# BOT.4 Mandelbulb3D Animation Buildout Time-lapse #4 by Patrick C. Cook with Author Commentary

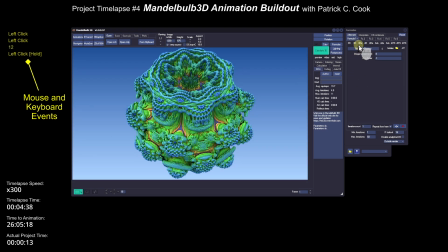[0:13]
my name is Patrick Cook. Welcome to another time lapse of a Mandelbulb 3D project.
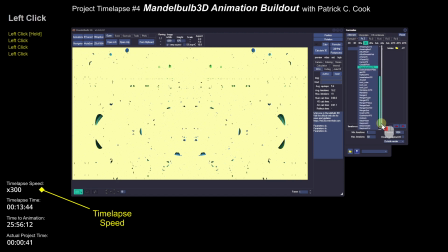[0:23]
So what I wanted to do with this project is I want to go for an interpolate of two formulas.
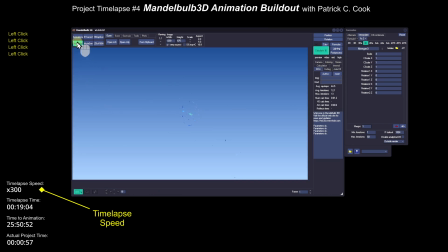[0:31]
And I'm thinking that the
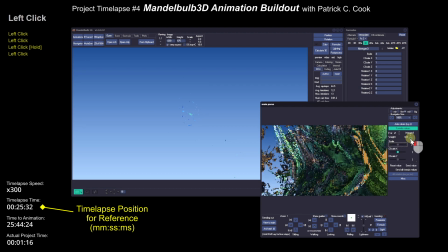[0:35]
amazing box that is interpolated with the Menger3 should be very interesting.
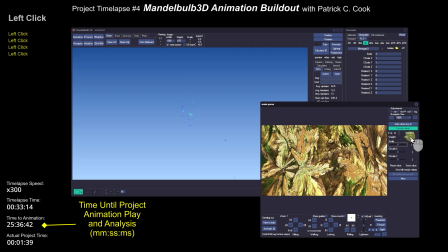[0:43]
The Menger formula is somewhat structured,
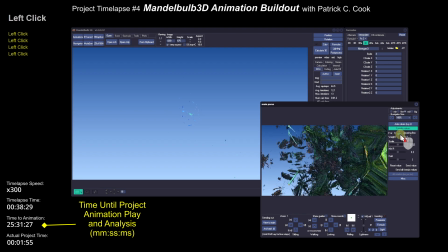[0:50]
as is the amazing box.
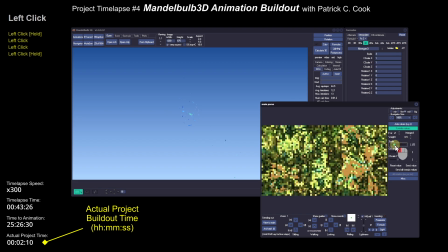[0:53]
So what I'm thinking I'm going to get from this is kind of a structured, well, here we go. So here we have the structure that is beginning to come out as I
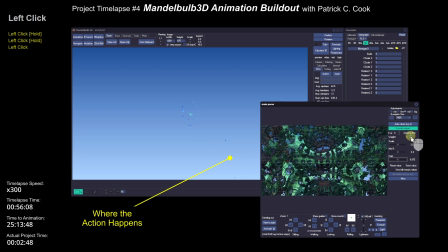[1:06]
manipulate the formula properties for both the Menger3 and the amazing box.
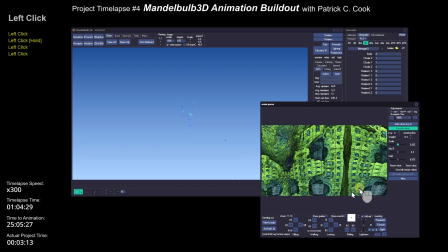[1:14]
All right, so that's looking pretty good. All that orangey type stuff, that is clipping that's going on. Now, you notice here I have to keep going down to this
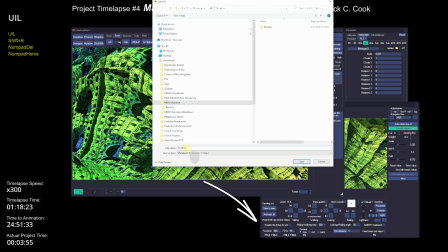[1:28]
FOV setting because you keep losing it when you pull it in, when you pull the parameters in from the main.
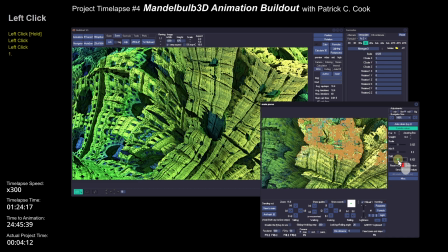[1:35]
So here I'm looking for a design that would be an interesting animation fly-through.
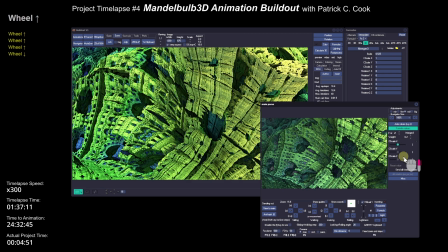[1:48]
I don't want something that is too organic. I don't want a whole lot of flowing lines. I really am looking for a structure. And I'm looking for a structure that has a pattern, holes, things that I can fly through.
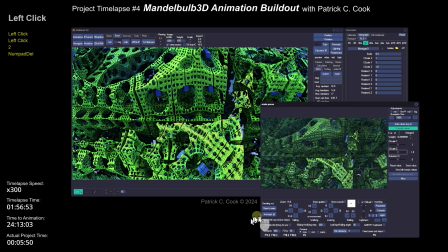[2:07]
Okay? Now, so far, I have not adjusted any of the coloring. I'm not concerned with the coloring just yet. What I'm doing right now is I'm going for the pattern, the structure.
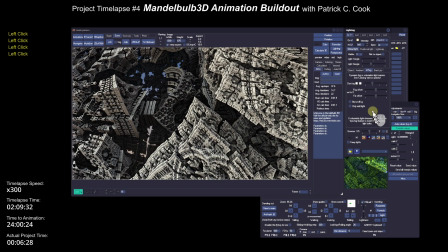[2:21]
Now what I just did is I eliminated the color. Because when I eliminate the color like that, I feel that I'm better able to look at the contrast.
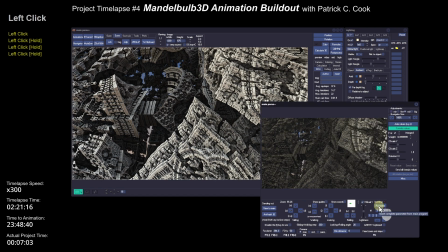[2:32]
All right, so I just simply used a built-in color palette,
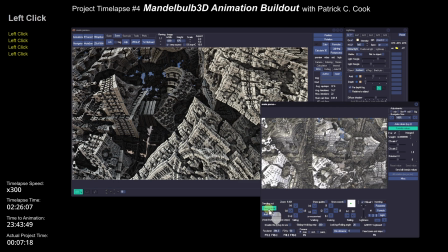[2:37]
which effectively removes most of the color.
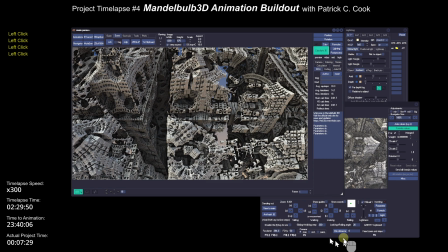[2:42]
So here I'm just looking
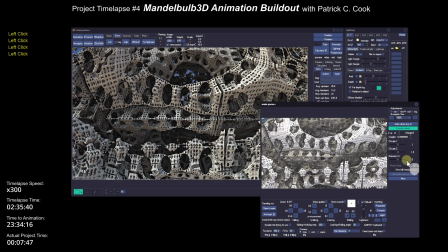[2:46]
around, I'm using the navigator to adjust my position, and I'm looking for some different scene points of view to work on the pattern. I don't want a pattern that has too many details,
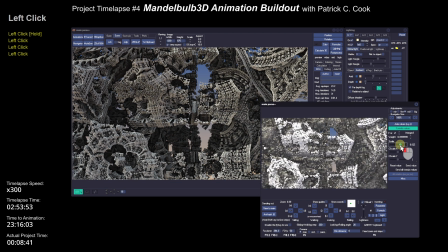[3:03]
but yet I want a pattern that is interesting at all different angles, ideally. I'm not too much concerned with, you see the blue area there?
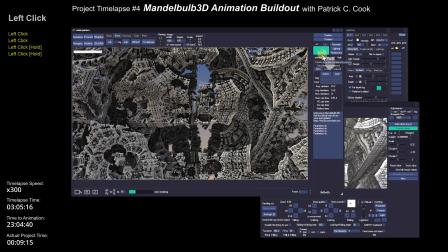[3:15]
I'm not concerned with that because that effectively is the background.
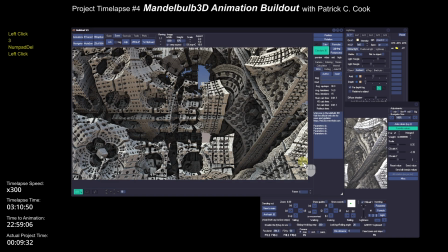[3:21]
I just did a quick save. All right, and I'm back to looking around.
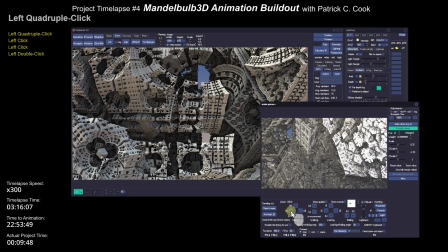[3:26]
I'm seeing whether or not this pattern that I've selected holds up pretty good.
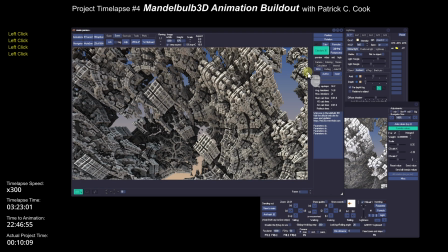[3:32]
You notice that I went down there and I adjusted the FOV and to at a higher number,
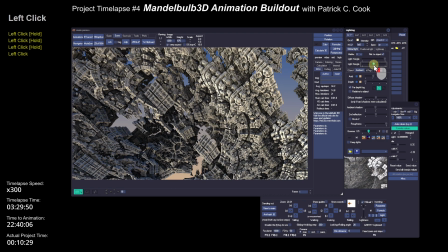[3:41]
so that there's more
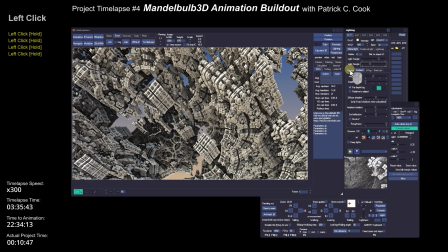[3:47]
pattern within the view of the camera, within the z-axis.
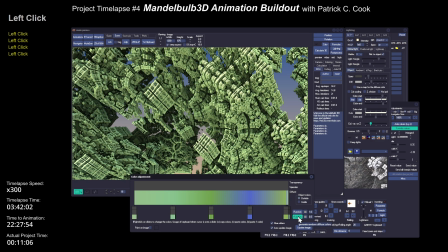[3:51]
All right, now I'm going to start playing around with some color, and I'm looking for a color that highlights this
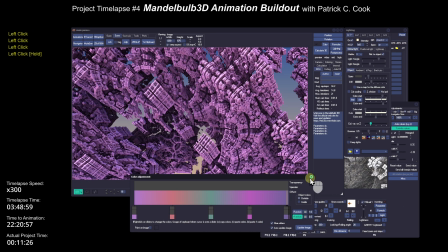[4:00]
structure, this building-like pattern.
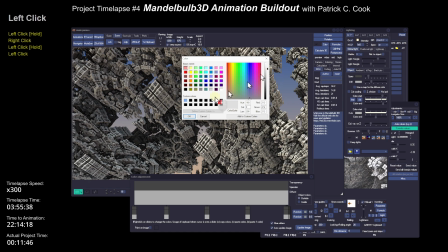[4:04]
And I'm feeling, well, probably if I had some sort of a cement-like color, that should be interesting.
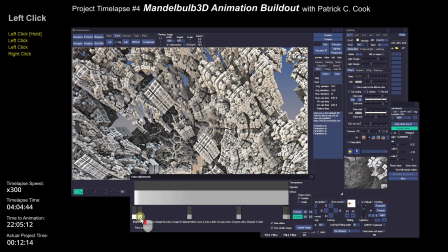[4:14]
Now, what I'm finding is that there's not a whole lot of color along the z-axis.